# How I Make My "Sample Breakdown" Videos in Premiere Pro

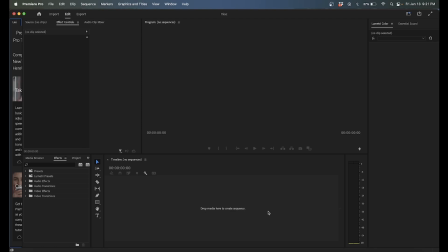(0:00)
Alright, so this is how I do my sample breakdown videos in Premiere Pro. Sometimes I sample music to make other music, and these videos just give like a deep dive into how exactly I sampled that particular record. So let's jump into it. So first thing I do is screen record the audio that I sampled.
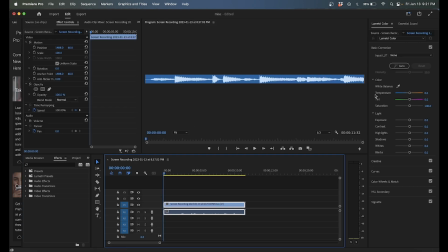(0:18)
And every computer is different, so I'm not going to go over that process, but I basically screen record it.
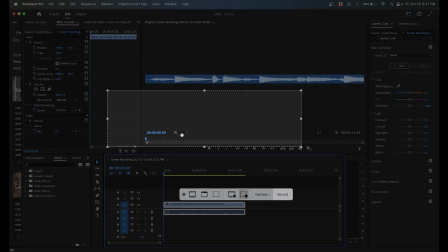(0:23)
On Mac is Command-Shift-5, and you can kind of... Right, I went into my DAW and screen recorded what I sampled.
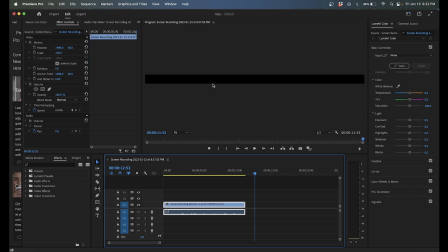(0:31)
But the only problem is when you drag in this, like, the dimensions are messed up. I want mine to be full screen.
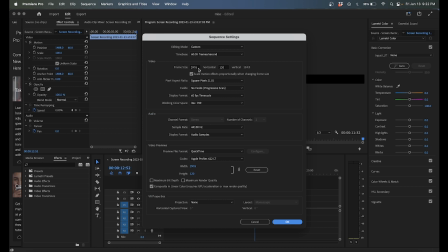(0:39)
So what you can do is go into sequence settings, just change it up, do 1920 by 1080.
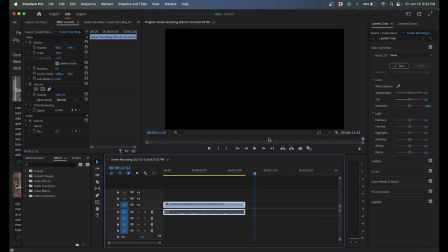(0:46)
It's like standard YouTube. Hit OK, and now you're good. All right, so everything's zoomed in now. We want to kind of zoom this out so we can see, right? Let me put it right about right there. So I don't want that blue in there. So we need to take care of that.
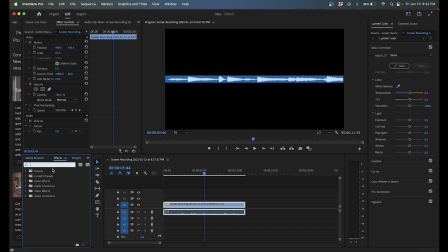(1:02)
So we're going to go over to where your effects is. Type in Ultra Key. Drag that on there. Go over here to the pin drop. Click that. And then click that blue. And that gets rid of it so we have like a nice clean file.
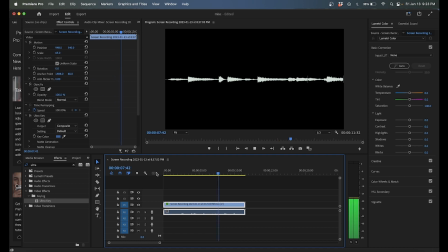(1:22)
So in order to signify that wherever I sample, I need some sort of like color, right? So you can go over to the Lumetri color wheel. And for this video, I'm gonna do green. And so that's cool. But I don't want it to be green the whole time, right?
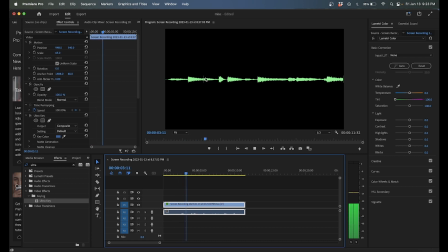(1:40)
I want it to kind of flow, like so you can see exactly what I sampled. All right, so I'm gonna change that back. Command Z, undo. So we need to find a way to basically make a green layer kind of appear.
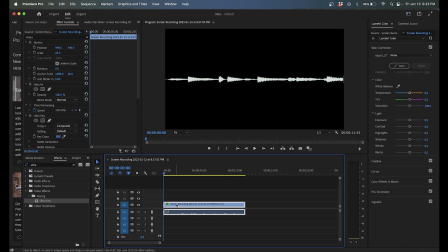(1:59)
So the best way I do this is by making a copy of this original file by holding option, dragging it up, or however you copy files. All right, and then we're going to make this top one. We're only going to change the color of the top video. So I'm going to change that to green.
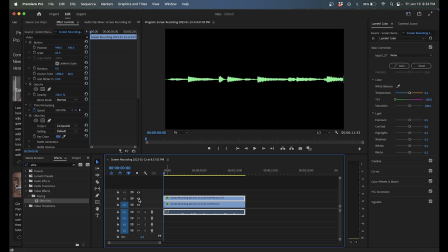(2:16)
So as you see, when I turn that video off, the bottom one's still white. So now we need to make it kind of flow. So what I do, you zoom in from wherever you start.
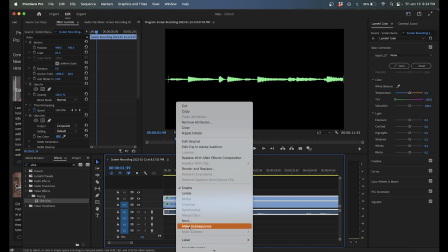(2:32)
Like, I don't need the rest of that before it. You can keep it, but it's not needed.
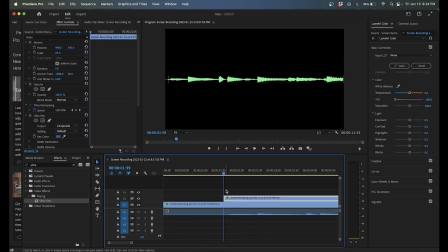(2:37)
So I go here, and now we need to crop. So we go to the effects and press crop, drag that on here. All right, so we can zoom in to our file.
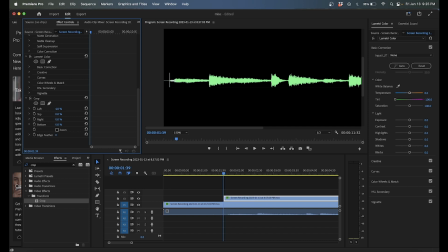(2:54)
I don't need that stuff on the left. I need it to start about, say, right there. You can kind of really get detailed if you want to type it in. That's good.
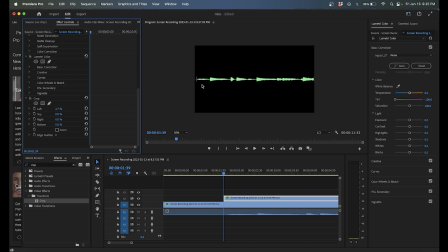(3:09)
All right, so now we need it to flow, right?
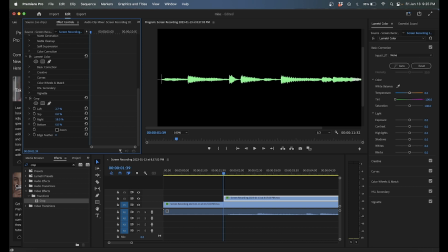(3:13)
So again, we can crop the right part all the way until we get to the beginning.
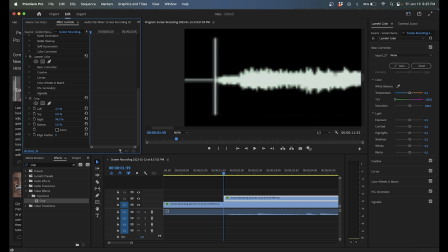(3:22)
So I need to drag this kind of to where it starts. And I want to get it really precise, right? So it really looks like it's flowing. So 97.3. All right, so now once I have that, right?
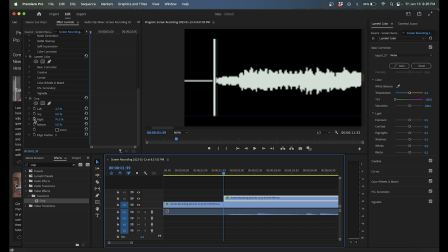(3:37)
So now I can press this over here to keyframe it, or whatever it's called.
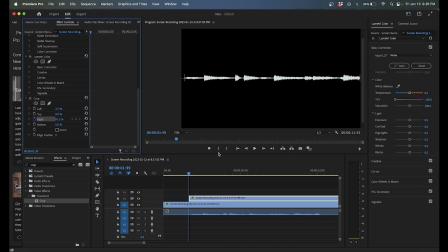(3:42)
And then I want it to stop at where I stop sampling. So I'm gonna say about right there, and we're gonna zoom in.